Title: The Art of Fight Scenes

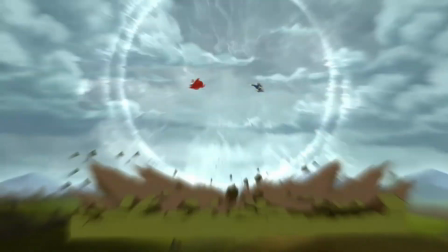237s
Now guys, everyone knows that fight scenes are more than just two action figures getting smashed together fights are actually people slapping their arms and doing
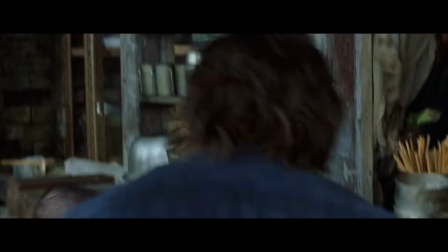245s
backflips at each other when a redditor says that a character is a hand-to-hand combat expert they actually mean that the character will throw goofy cartoon kicks
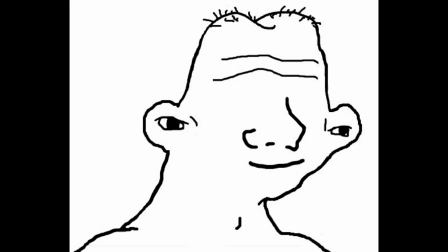254s
what you power scaling neckbeards have to realize is that you are a moron and i've shown this video a couple times but nobody has commented on it but
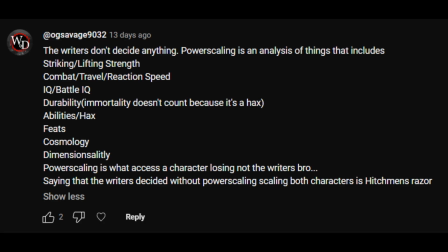262s
basically it's a tiktok edit which i didn't even know that these stupid ass videos were power scaling but it's a power scaling video of muhammad
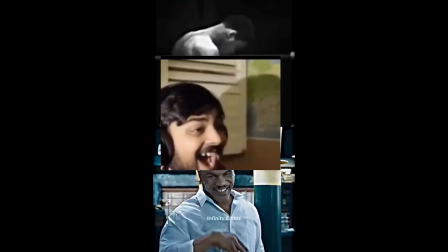269s
ali versus mike tyson not only do you idiots not realize that power scaling is the biggest
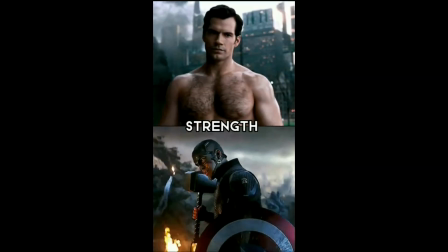278s
waste of time imaginable you still believed in your stupid ass criteria
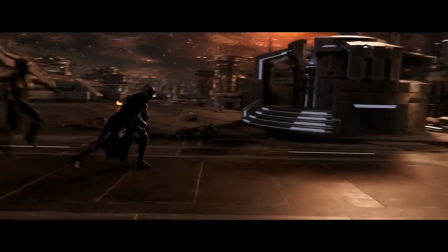283s
to judge a fucking boxing match off of it it's already braindead to use it on fictional superheroes but on a fucking boxing match that can
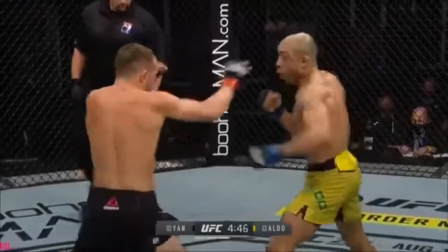292s
realistically be analyzed combat sports actually can be analyzed
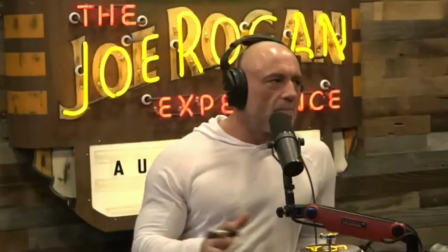297s
and predictions are regularly made with logic that actually matters like why don't you
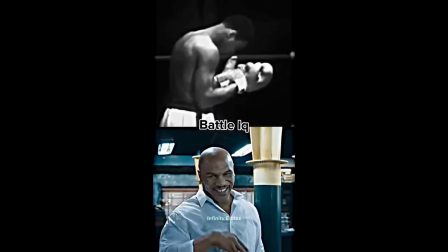302s
dumbasses go ahead and bet $400 on a boxing fight with your shitty power scaling criteria
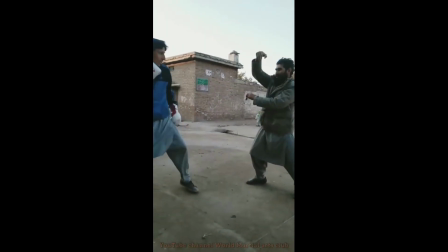308s
go ahead stupid fucks the reality is that kung fu is not a combat sport i
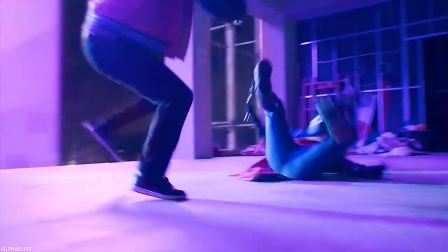314s
would compare it more to gymnastics so this shit while it might look cool to some, isn't fathomable.
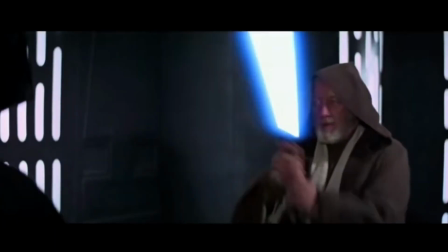321s
Now when we talk about power levels, we're only talking about what's been introduced to the story up to that point.
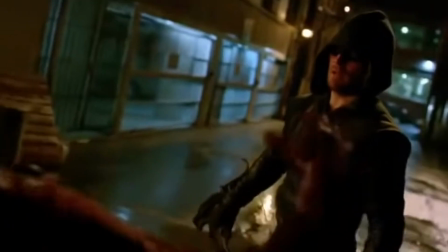326s
So when you have a character who's supposed to be powerful and then he's just on the level of a character, it's blatantly artificial and the fight scene loses all validity.
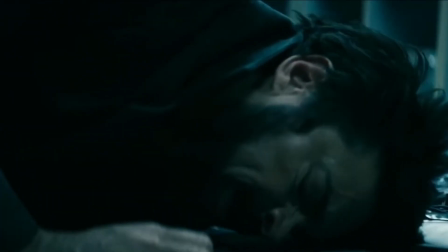334s
However, this doesn't mean that a lesser character can't beat a more powerful character. It just has to make sense within the context.
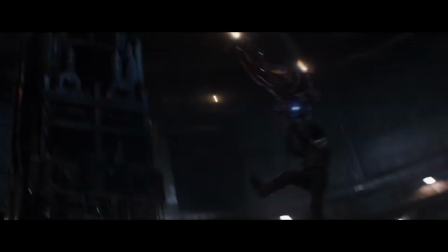340s
Now here's where a lot of people bring up Captain America versus Iron Man. And no, this is not a good example at all.
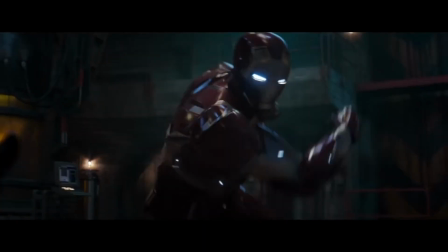345s
The entire time Captain America wasn't doing anything special other than just breaking Iron Man's flight boots.
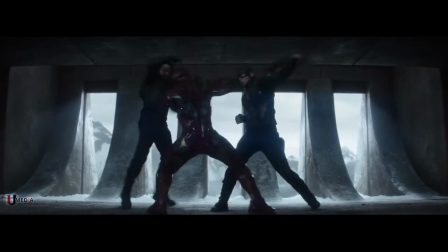351s
But basically the entire time Captain America and Bucky are just punching Iron Man and Iron Man is punching them.
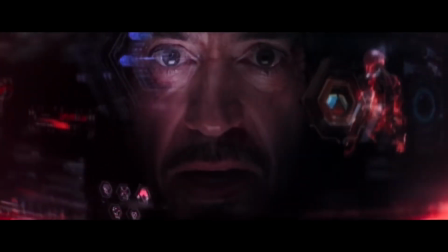358s
At some point in the fight Captain America is just unloading on Iron Man and Iron Man's like analyze his fight pattern.
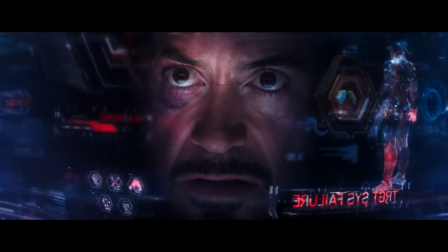363s
And first of all how are you analyzing anything if you previously broke your scanner? And then what would you even be analyzing?
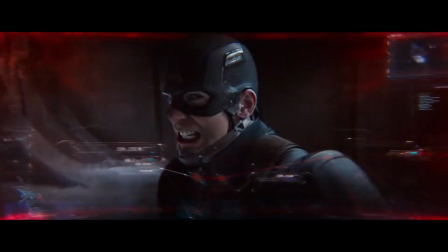369s
Like Captain America here is just brawling. He's really not doing anything technical. And what do you even mean fight pattern?
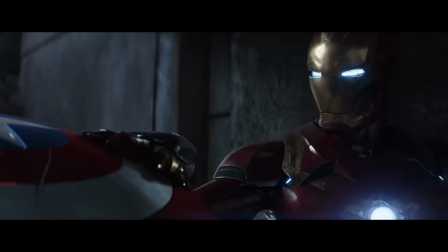375s
Is Captain America like a robot or something? So then Iron Man scans him and catches a punch, and Captain America freezes for some reason, and then he just beats him.
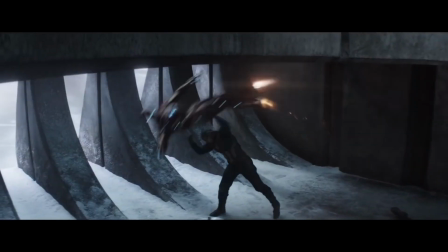383s
But then Captain America slams him, and then Iron Man gets neutralized from a slam? Are we watching the same MCU guys, or like...
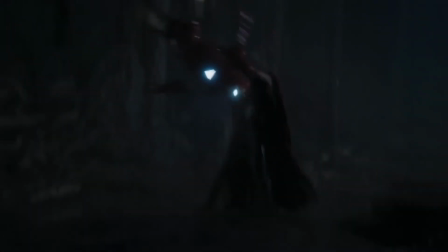391s
And
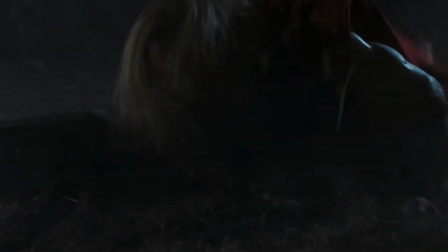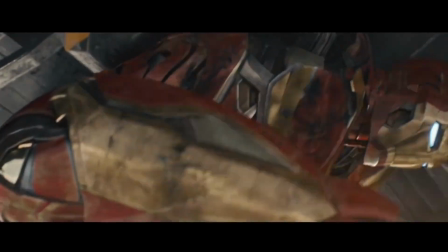402s
then Captain America mounts him? Does Captain America weigh like 10,000 pounds a better example would be spider-man 3
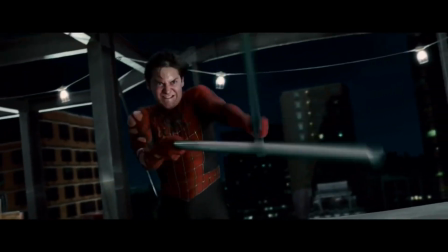409s
where peter uses sound to beat venom instead of just overpowering him impact is
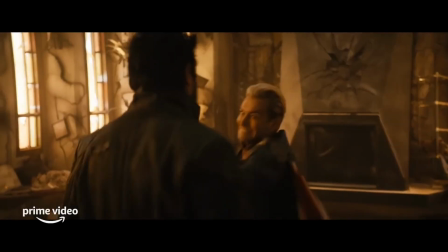414s
probably my biggest problem with fight scenes so many shots that clearly don't
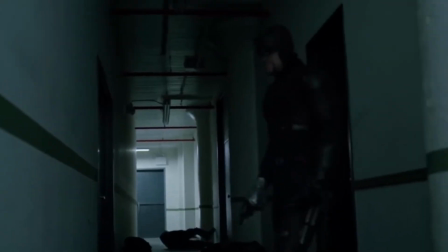419s
land and are visually half-assed daredevil is just disgusting with this
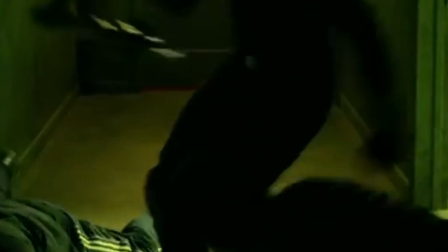424s
now listen i like the one-shot scenes because it's cute but it does not look finished these shots do not land
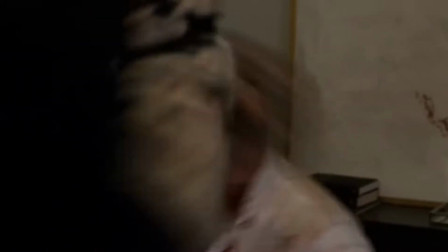430s
he's straight up not landing these punches it's the same thing here these punches do not land John Wick,
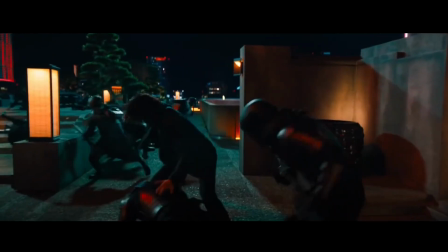436s
dead ass. The first sequence in the fourth one is just not what I want to see from an action movie.
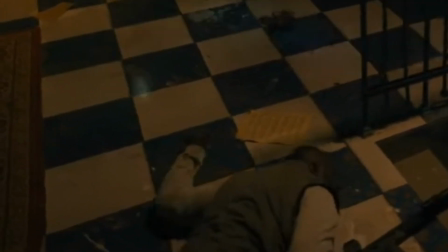442s
The bullets are not real objects. The strikes don't land. So guys, the solution is gore, seriously.
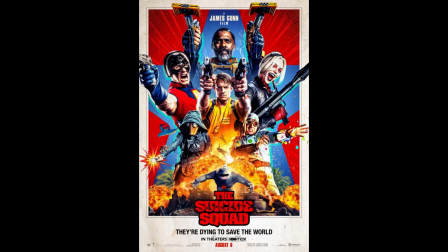450s
Invincible, The Boys, Last of Us, Suicide Squad. These are very notorious for how graphic their action is.
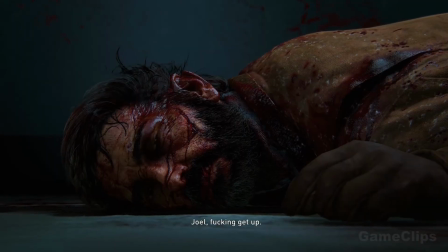458s
People have talked about how it was only done for shock value and how disturbing it is. And truthfully, guys, I think I might be a sick human being.
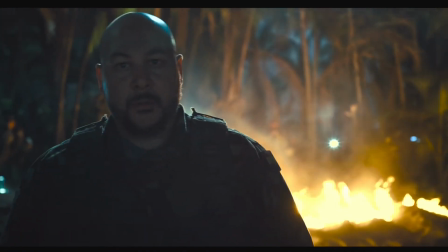464s
The blood can seem over the top, but at the same time, it makes it feel like someone just got shot in the head.
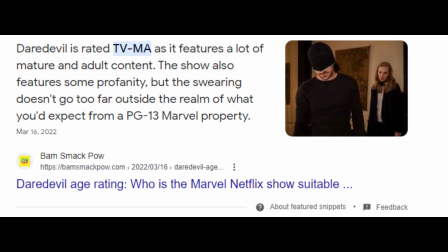470s
With Daredevil, I'm not sure if it's rated R or whatever it is for TV shows, but they do have some graphic stuff, but never really in the action.
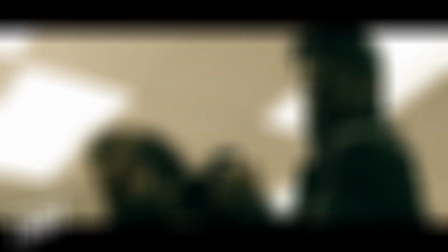476s
But in The Boys, when Butcher starts fucking banging a guy's head on the scene, it actually looks like he just killed a guy on camera.
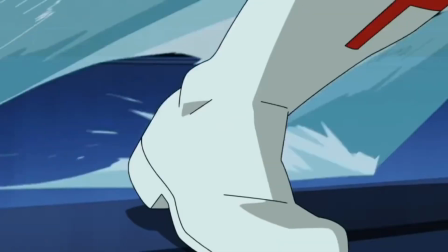482s
And then you have Invincible.